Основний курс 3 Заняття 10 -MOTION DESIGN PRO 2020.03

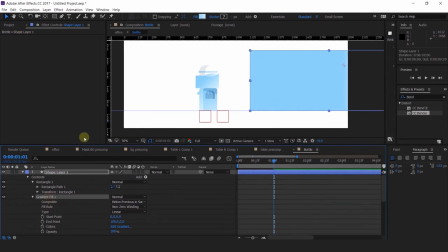3755s
Есть. Запихнем в прекомпоз.
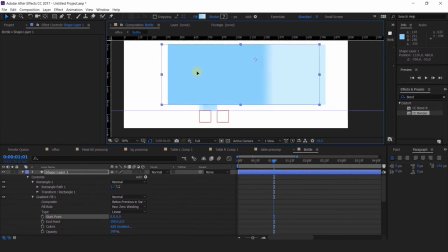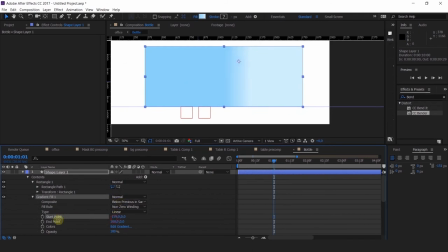И накину сверху на этот прекомпоз эффект CC-цилиндр. Давайте с вами его настроим.
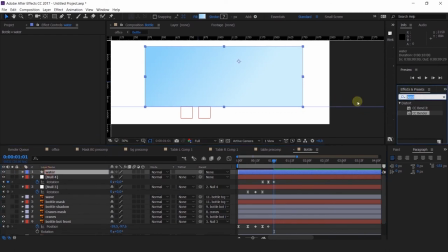3782s
В ротейшене немножко это дело все растянем.
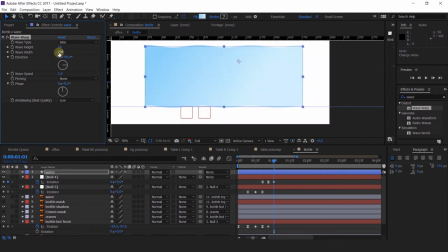Провернем, как нам нужно. И вот у нас появляется уже такая заготовка под нашу водичку.
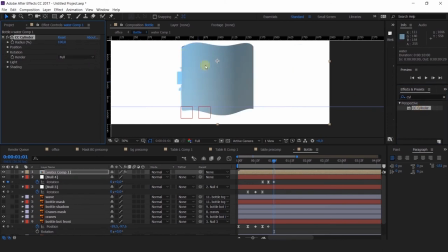3816s
Давайте ее как-нибудь сюда примерим. Где наша маска?
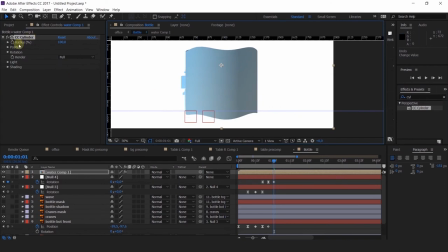3823s
Вот она. И выберем нашу маску. Так, старые линии нам не нужны. И, естественно, все это дело свяжем с основной анимацией.
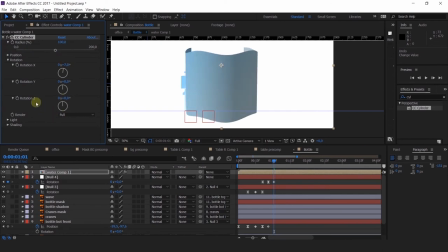Под низ. Есть.
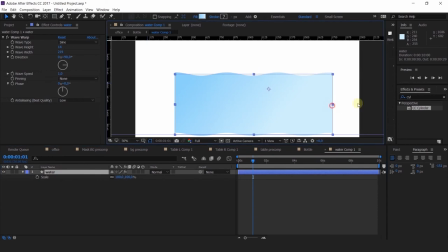3846s
Давайте еще немного изменим шейдинг, потому что сейчас достаточно такая грязная вода у нас получается.
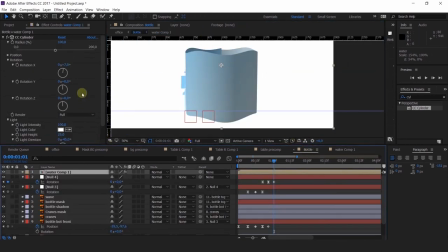3854s
Мне не очень нравится.
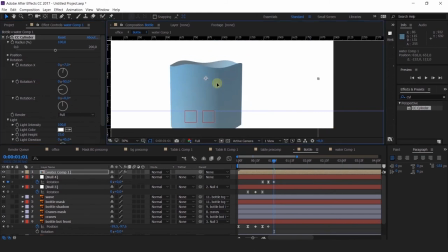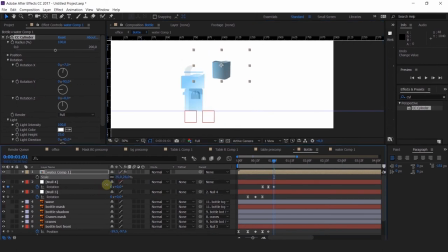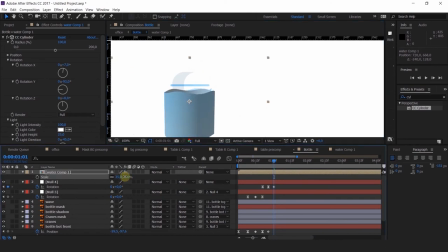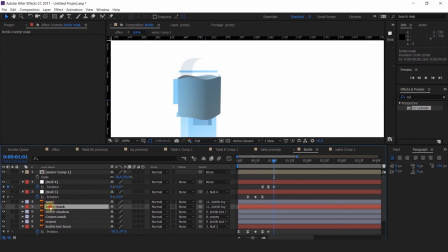3875s
Вот, с такими настройками уже поинтереснее. Давайте смотреть, что получилось.
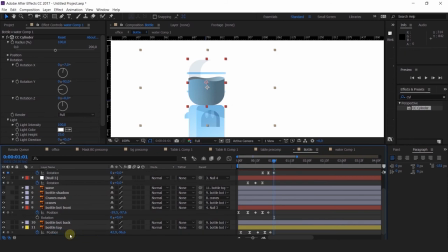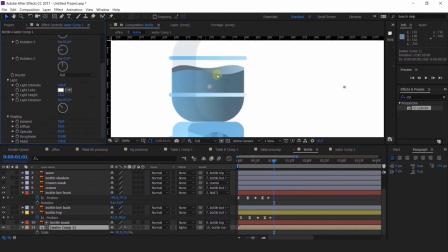3903s
Можно играться с размером этих волн, как они будут быстро у нас или не очень быстро шевелиться. Все это можно настраивать, крутить, как вам больше нравится. Что я сейчас совершенно точно хочу сделать?
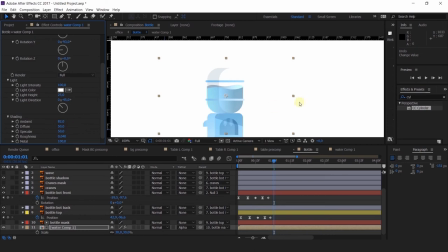3917s
Я хочу настроить немного анимацию для этих волн, чтобы у нас вода, скажем так, немного реагировала на все эти повороты нашей банки. Давайте rotation откроем у прекомпоза с водой.
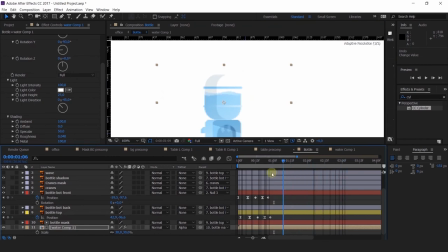Я могу даже, ну, мне по сути надо сделать все то же самое, повторить основное движение. Давайте его просто повторим.
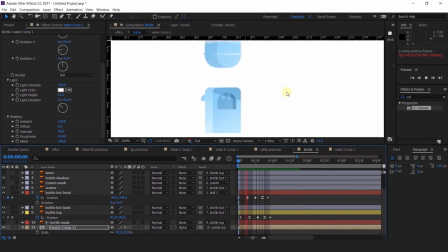Я подозреваю, что тут сильно много. Да.
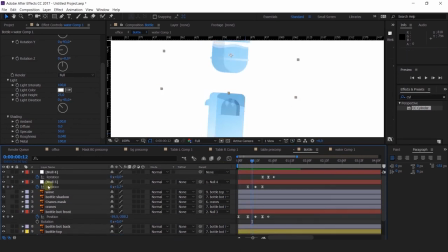3971s
И все сдвинем в тайминге.
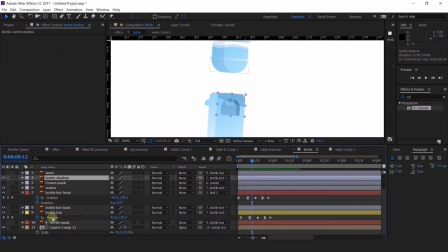Очень быстрое движение, практически, скажем так, незаметно, добавили мы там, нет.
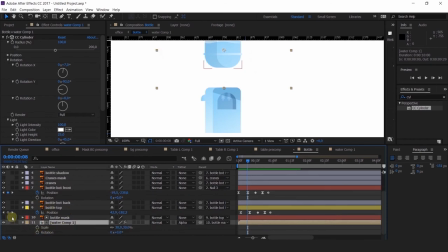3983s
Но, поверьте мне, чем лучше вы прорабатываете вот такие вот детальки, тем, скажем так, более законченной выглядит ваша анимация. Поэтому старайтесь продумывать такие мелочи. Они все-таки играют роль в целом.